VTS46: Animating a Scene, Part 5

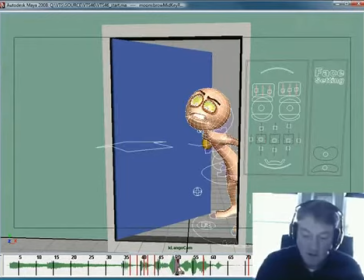[20:36]
So he's up here for that, and then here's the beginning. Here's where he hits want, and this actually is the beginning of what. It's like the what do you right here is that place at the end of the you in the beginning of the wa of want.
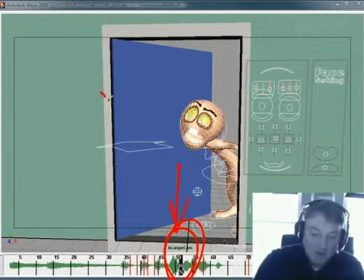[20:52]
So it's kind of right smack dab between the 2 words. You've got you and want. Okay, and anybody who understands how sounds are made, you understand that the you and the want are the same shape. You have this, this shape right here of the lips.
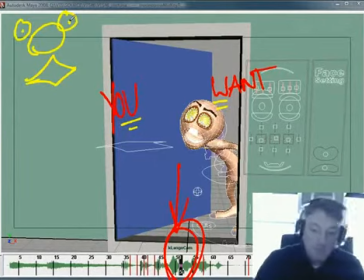[21:10]
Okay, so I'm gonna pop this. Now that is definitely not what we're seeing right here in the face, but we don't want to hit it right on.
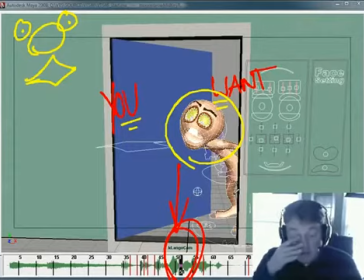[21:23]
We want it to hit it so it feels right. So we're gonna hit this a little bit early here. Okay.
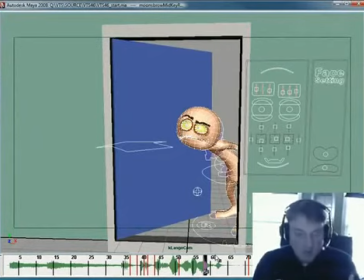[21:30]
And I took everything and moved it forward a couple frames, so I'm not going to mess around with this too much more.
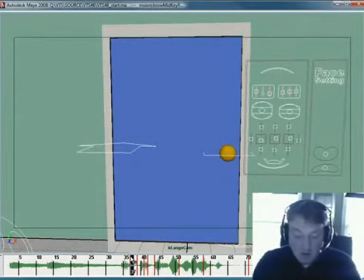[21:35]
What I'm going to do now is go ahead and make another play blast, and we'll take a look and see, in general, if these adjustments are going to get things closer. Okay.
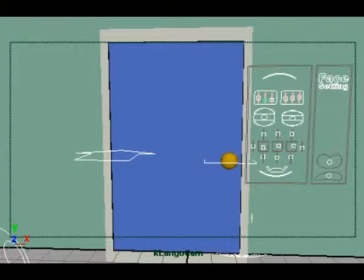[21:49] What do you want? What do you want?
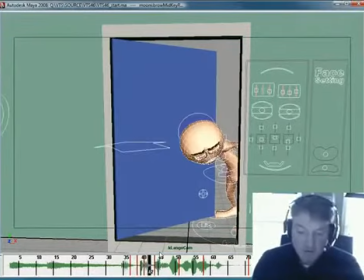[21:56]
Okay, that's better. I think that in general it feels like the movement has got the right flavor to it.
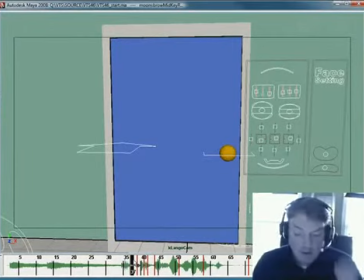[22:02]
But it does feel like the door is opening late. Okay. Before we're kind of narrowing it down. Before we didn't like the way the door was opening. We felt it was too soon, and now we've made an adjustment and it feels a little too late.
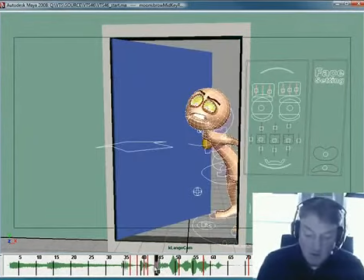[22:19]
So what I'm going to do is, since I know I want to hold this what do you, I'm just going to go ahead and take all of this stuff right here.
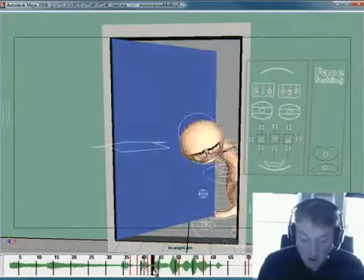[22:27]
We're going to start from the door closed all the way up to the whata of what do you,
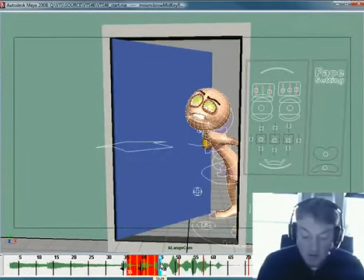[22:32]
and I'm just going to drag that whole thing, select all of it, and move it forward 2 frames, maybe 3. 3 might be pretty extreme. Let's move it to 2 frames forward.
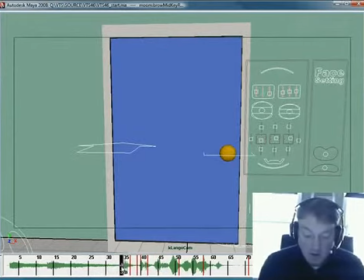[22:44]
Alright, so I know that here's the end of the doorbell, and this is the very first sound of any door mechanism.
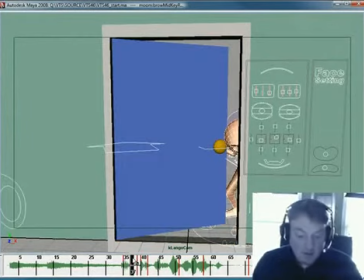[22:51]
And the door is opened before we get to the second part of the door mechanism, because the door has this kind of click,
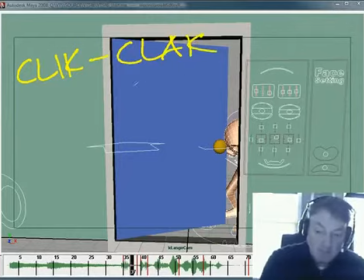[22:58]
clack sound to it, right? So it's a 2-part sound. There's the click and there's the clack. And what I had before was the door opening was happening across too much of that range.
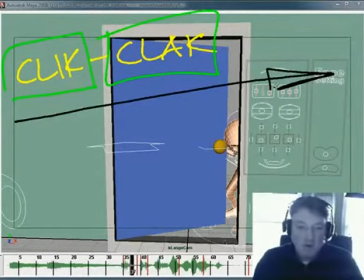[23:12]
It was, the door was opening across the entire click clack thing. It felt slow. So I compressed the timing, but then when I compressed the timing, I was having the door open happen too far at the clack, and it felt late.
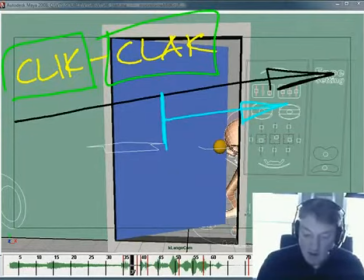[23:27]
So now what I'm doing is I'm trying to kind of keep that same timing, but move it back a bit.
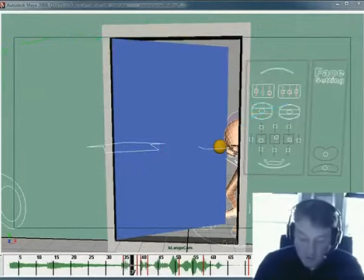[23:34]
Okay, if that makes any sense to you. I hope it does. So I grabbed everything and moved it back.
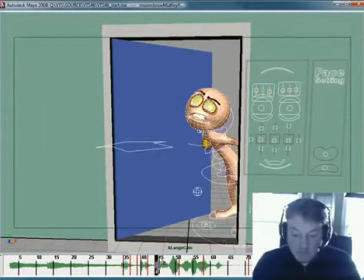[23:39]
And let me go ahead here, and this is the part where animation starts to slow down a fair amount, where this stuff kind of it starts to take time, but that's okay. So let's make another play blast of this and see how it looks.
What do you want? What do you want?
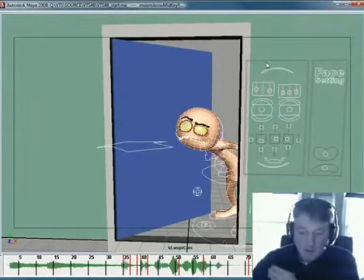[24:05]
Alright, now I feel like we've hit it, and it took us, 2 or 3 times to kind of narrow it down, but I really feel like we hit it.
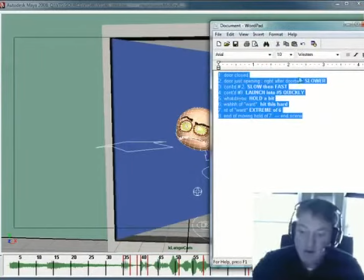[24:14]
And I really do feel like that even though I didn't stick exactly to this document,
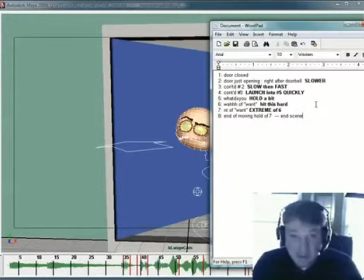[24:19]
this whole plan I made, the important thing is I made a plan, and it gives me a place to start. Now, if I didn't have this plan to begin with,
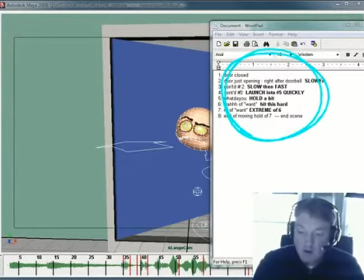[24:28]
then I'm leaving myself in a position where I start with question marks the whole time, and I'm figuring this stuff out. Now imagine if every single time I made one of these adjustments, 1, 2, 3, 4, 5, 6, 7, 8.